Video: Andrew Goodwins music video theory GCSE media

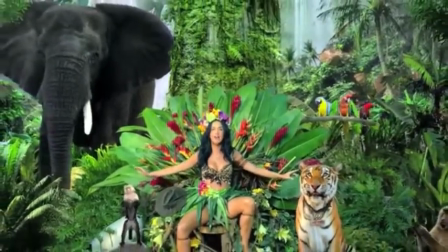4:07 Another way to do this is through the process of intertextuality, which Goodman himself mentions in his book.
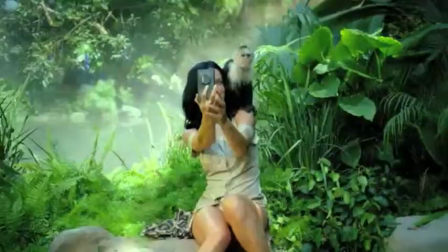4:14 This is achieved quite well in the Skyfall video by Adele. The video is used as a direct trailer for the film of the same name,
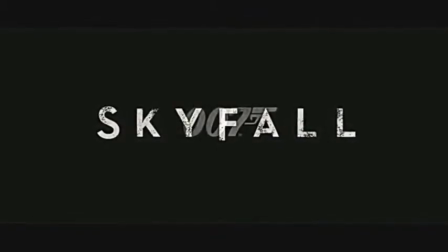4:20 whereas the other videos both illustrated and amplified the nature and meaning of the song lyrics, Skyfall merely amplifies the lyrics,
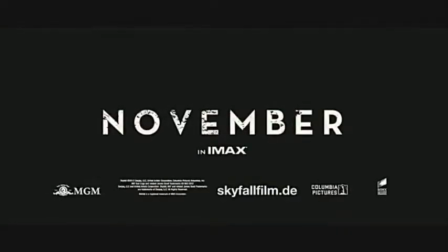4:28 using imagery that neatly mirrors the tone of the lyrics,
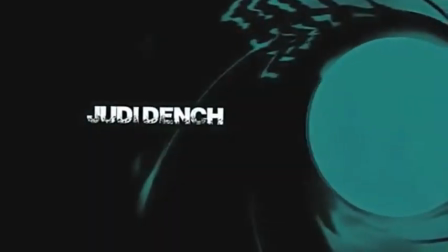4:31 allowing the viewer's prior knowledge of the film series to fill in the blanks, James Bond being a well-established franchise of the long-standing and well-populated following.
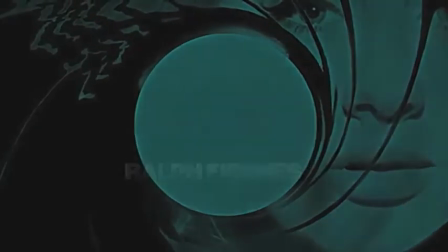4:40 For example, the lyrics of the song deal with an almost apocalyptic scenario, one implied by the title itself, Skyfall.
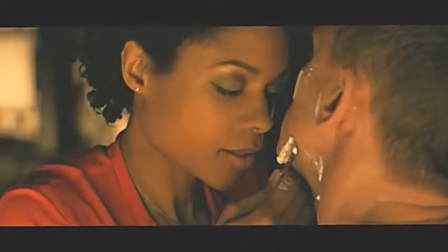4:46 It suggests the sky is falling, an event both catastrophic and highly unlikely. It's something that for years has been considered the ultimate apocalypse by religious sex.
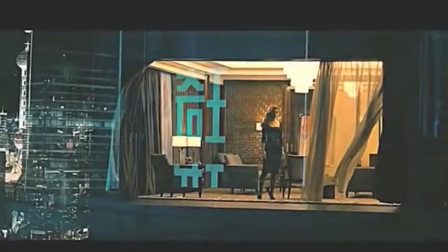4:55 This is mirrored in the video, as it features James Bond in climates of intense danger, also implied by the presence of weaponry explosions,
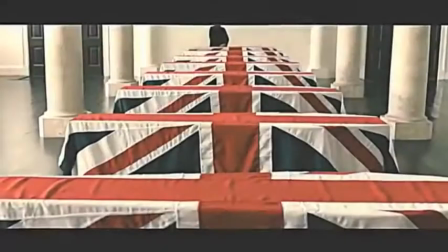5:02 his serious facial expression throughout the video, and the fact that he is often pictured running towards or away from something,
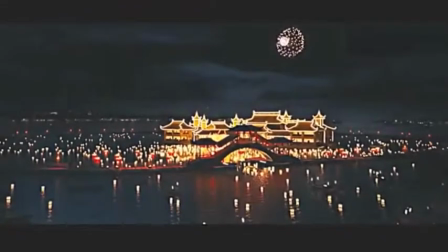5:08 an action that implies haste, danger and intensity.
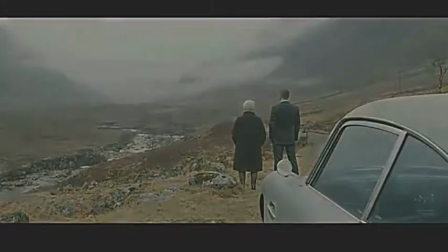5:10 However, in an act Goodwin describes as a disjuncture, the video contrasts directly with the speed of the sun itself.
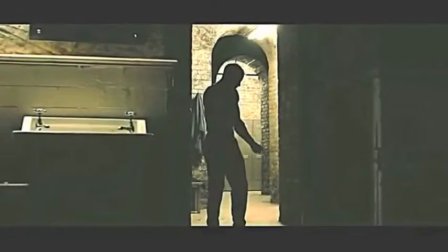5:19 running explosions fistfights and gunfights are usually used in class songs to mirror the violence and hysteria of such actions. The video itself is very slow and the action is broken up by drawing out cuts.
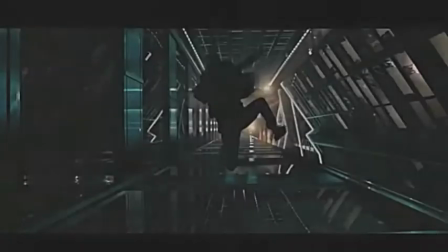5:32 Moreover, the lyrics of the song are really as if in a waiting or planning for some caverns of your life,
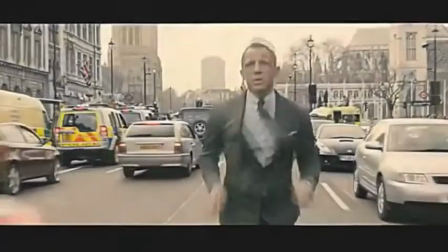5:37 something illustrated by the line, when it crumbles we will stand tall and face it all together.
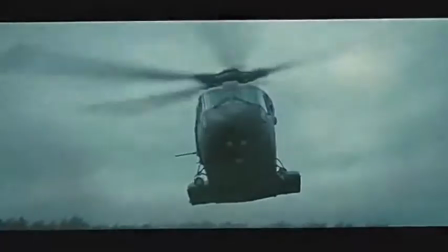5:42 The video itself seems to take place during a characterful event, but it bends all the explosions of the fighter and the plane.
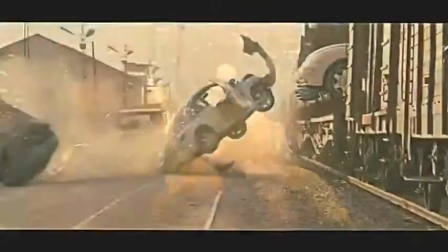5:50 The slow cuts however, do focus the view on perhaps the most powerful aspect of the song, Adele's lyrics and vocal ability.
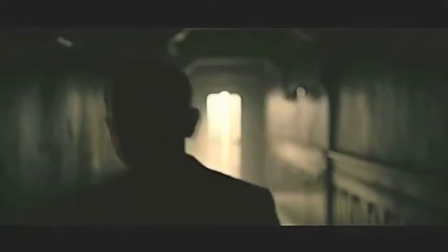5:56 As there is nothing too visually demanding or detracting the scene, the video supports the song, not the other way around.
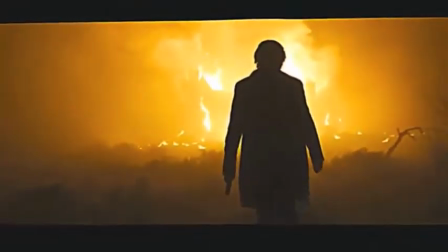6:02 This is all done whilst advertising the film itself, displaying its more exciting aspects and infusing it with a great deal of drama through
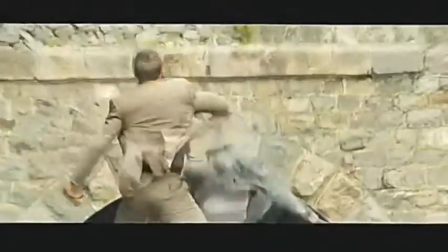6:09 the slow cuts which replace an emphasis which place emphasis on facial expressions of body language,
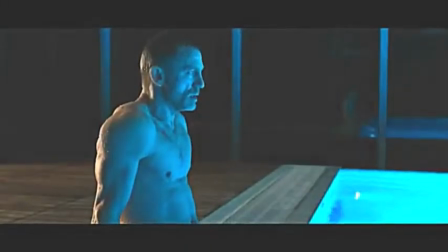6:14 simply by allowing the viewer to see and appreciate them. This creates not only drama, but ambiguity. Through body language and facial expressions, the viewer can tell that this scenario is tense and dangerous, but they have no idea who the characters are, with the exception of standouts like Q or Bond himself,
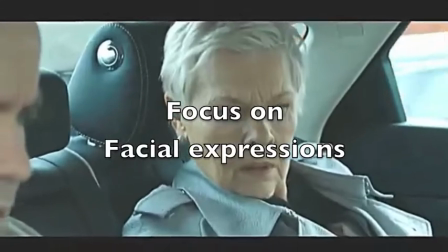6:29 or why they're in the situation they're in, which makes them want to find out more.
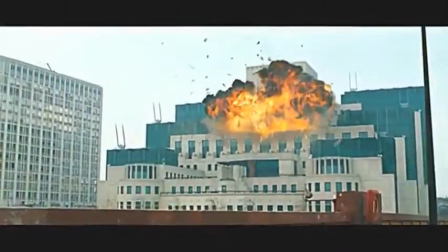6:34 Because extreme situations like this is where all great adventure friction spouts from, All this is achieved without compromising the music itself,
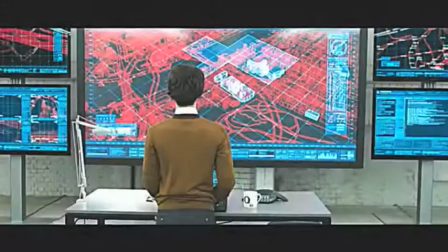6:41 adhering to Goodman's theory that the music in the video should support the music,
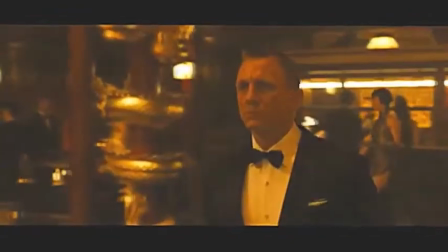6:47 the other way around. The aforementioned slow cuts do speed up alongside the song,
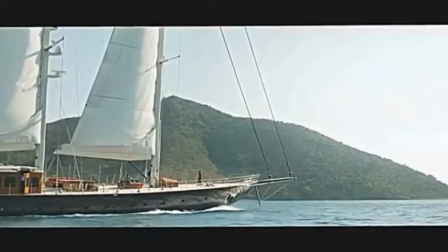6:53 which soon increases the tempo and volume to create a heightened sense of charming tension, and the faster speed and volume suggest danger to be made to a greater degree.
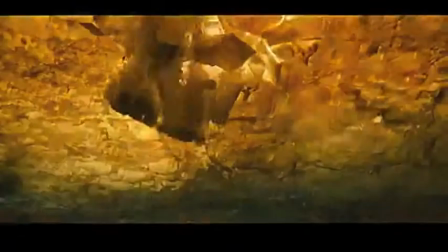7:01 This creates such a juxtaposition, since the cuts were so slow at the start of the video,
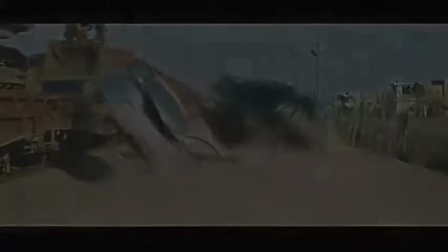7:06 the slightly faster cuts here seem much faster than they actually are, conveying a sense of drama much more effectively.
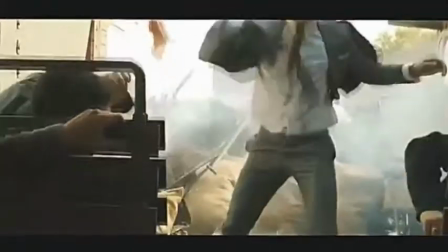7:12 Had the video been faster out, this effect would have been lost, so by varying the tempo of the video, the producer could manipulate the viewer's emotions and thoughts.